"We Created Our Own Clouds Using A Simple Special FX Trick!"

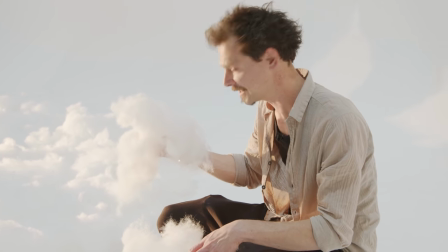251s
I kind of want to jump in it, but I need to remember there's a very hard floor underneath and it's really not that.
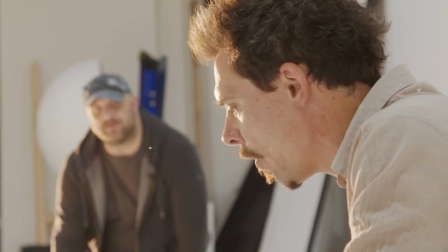257s
It's not that springy. So what actually is this stuff? It's called fiberfill.
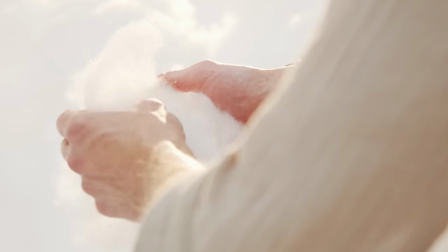262s
It's a polyester material. It's fine thread. It's used more commonly for stuffing soft toys and cushions, things like that.
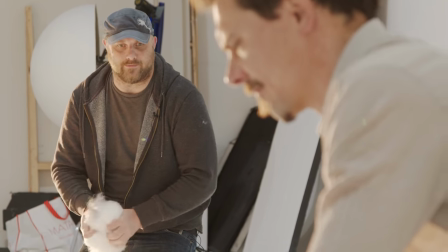271s
So it's a very kind of, soft, fluffy material. It's a bit nicer than cotton wool because it's got less particles with it.
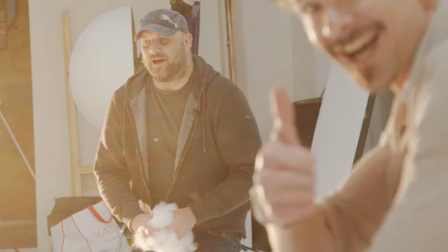279s
Right. And it's fire retardant as well, which is a big plus. Health and safety, kids.
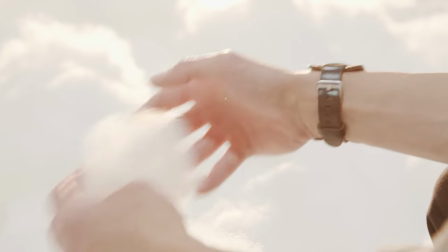286s
It's got quite a similar property to how clouds catch the light.
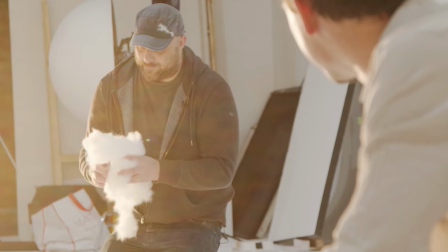291s
So there's that kind of half kind of opaque, half transparent kind of look to it.
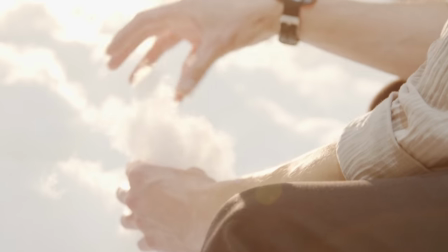295s
It takes a form really nicely, so you can kind of sculpt it and tease it into a shape and it will hold its shape,
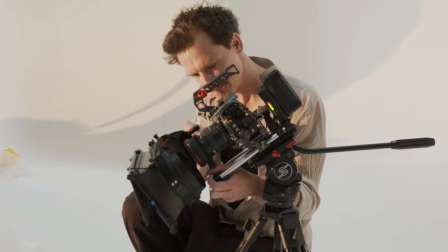301s
and it's cheap to get. We add a matte box to our rig to cut out some lens flares we're getting from our backlight.
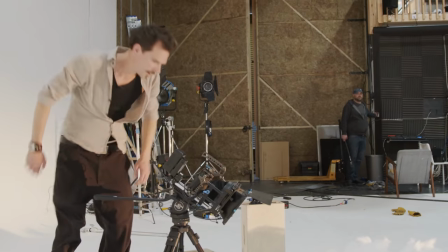308s
Nice light, so. Okay. Yeah, give it a go.
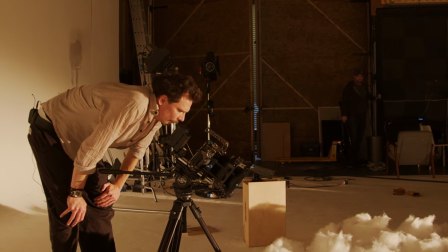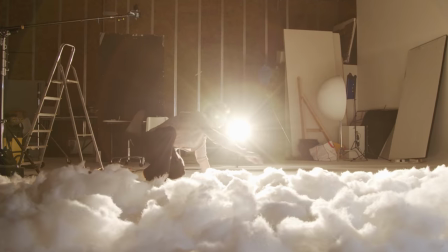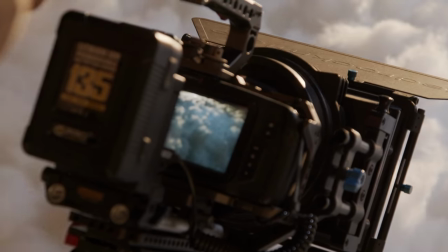321s
Ooh. Yeah, that's good. At this point, we've got a pretty monochrome, high contrast look, which is very stylized, but not particularly realistic.
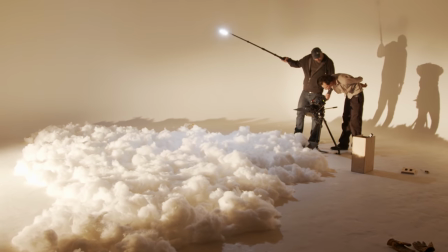328s
So next, we want to add a little color and fill to the foreground.
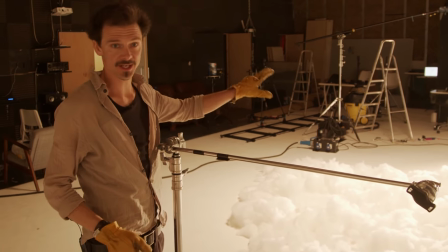332s
So we've got our kind of key light, which is essentially the sun, which is really a backlight as a key light.
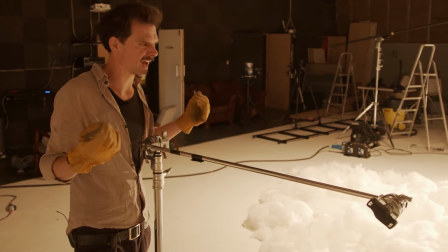338s
But obviously it's very dark in the rest of the clouds, so we need to bring that up. And we also want to add some color to it because we want to create storm clouds, right?
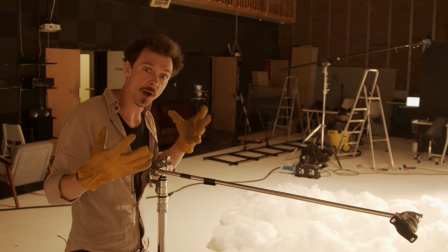346s
So we're going to go for a sort of slightly bluey, purpley fill to hit from this side.
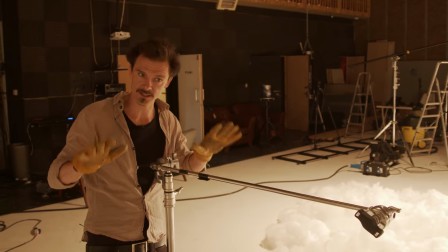352s
But we don't want it to be direct, we want it to be nice and subtle, so we want to bounce that light.
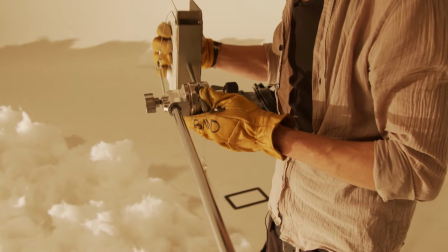356s
So what I'm going to do is set up a poly board going across over the camera like that,
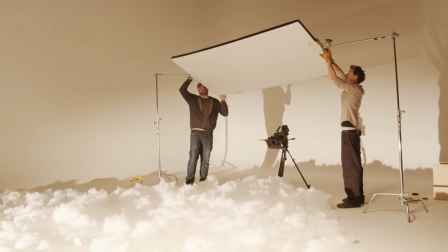361s
and then we'll have a lamp coming in on an arm that will fire into that,
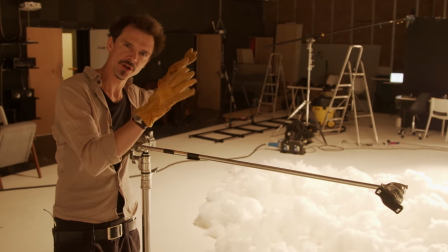366s
and that'll give us a nice, soft, bluish hue. Delightful.
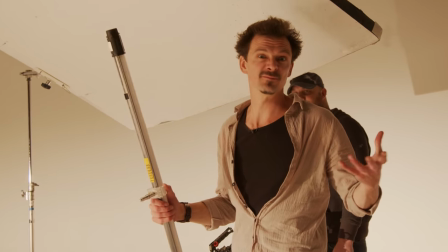371s
Okay, so one of the things I've realized is that we don't have probably the gel that we really need.
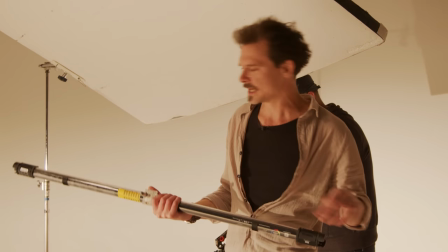376s
We're going for something bluish, purplish. And so we're gonna give this little guy a go.
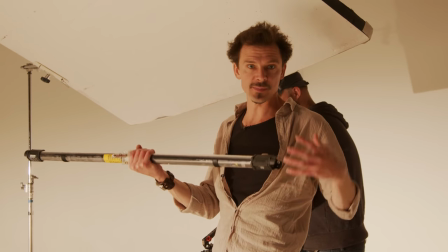382s
This is a RGB LED sort of faux fluorescent light.
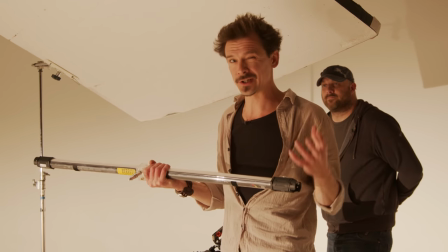387s
And what this enables us to do is move through hue and saturation so that hopefully we can find a color that's kind of what we're going for.
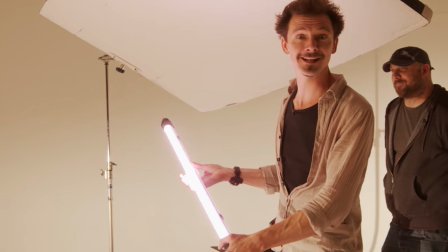395s
Let's see what we've got here. Hey! Okay, that might be a little much, although sort of cyberpunk vibes.
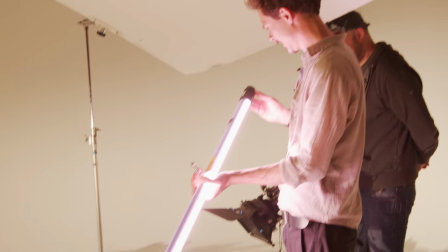403s
So yeah, we're gonna sort of scan through here and see if we can find a color a little closer to what we're after, if I can remember how to work it.
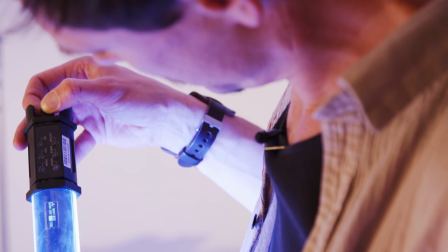412s
Okay, so we're bluing it up. It's kind of getting there.
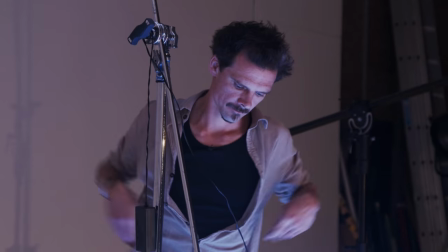422s
How's that? Yeah. Looking good. So while I tweak the lighting, let's go and see what tricks JP's got lined up for us.
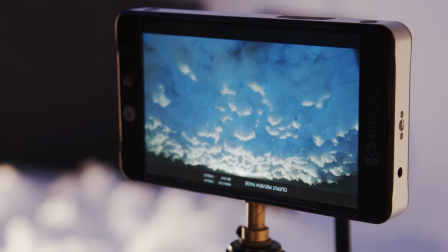430s
What we want to do is recreate the lightning flashes that you would get with a big sky full of thunder and lightning. And the way that we're going to approach it is by using flash bulbs. Now these are very old flash bulbs, the type that you'd used to use in old Instamatic film cameras. And they're disposable cubes. Each one of them would hold four flashes. So what we're doing is we're actually taking the bulbs out of this cube and
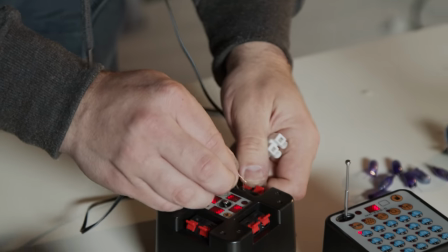457s
using it with our firing system to create flashes within our fiber-filled clouds. The light that they emit has a really nice decay to it, so they give a very natural fade after the flash, which you wouldn't get with modern flashes, which are strobe-based. They're designed to give a very, very fast flash. These actually give a pulse of light, and after they flash, they decay down,
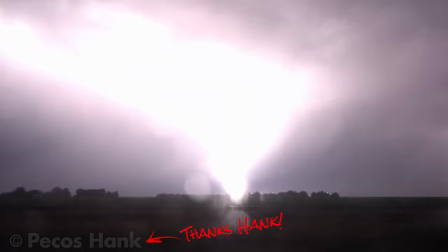481s
which is very much like you'd see in nature when lightning was brewing in some clouds.
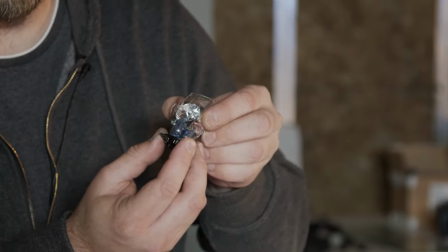487s
So the first step is to dissect the cube, which will reveal four bulbs.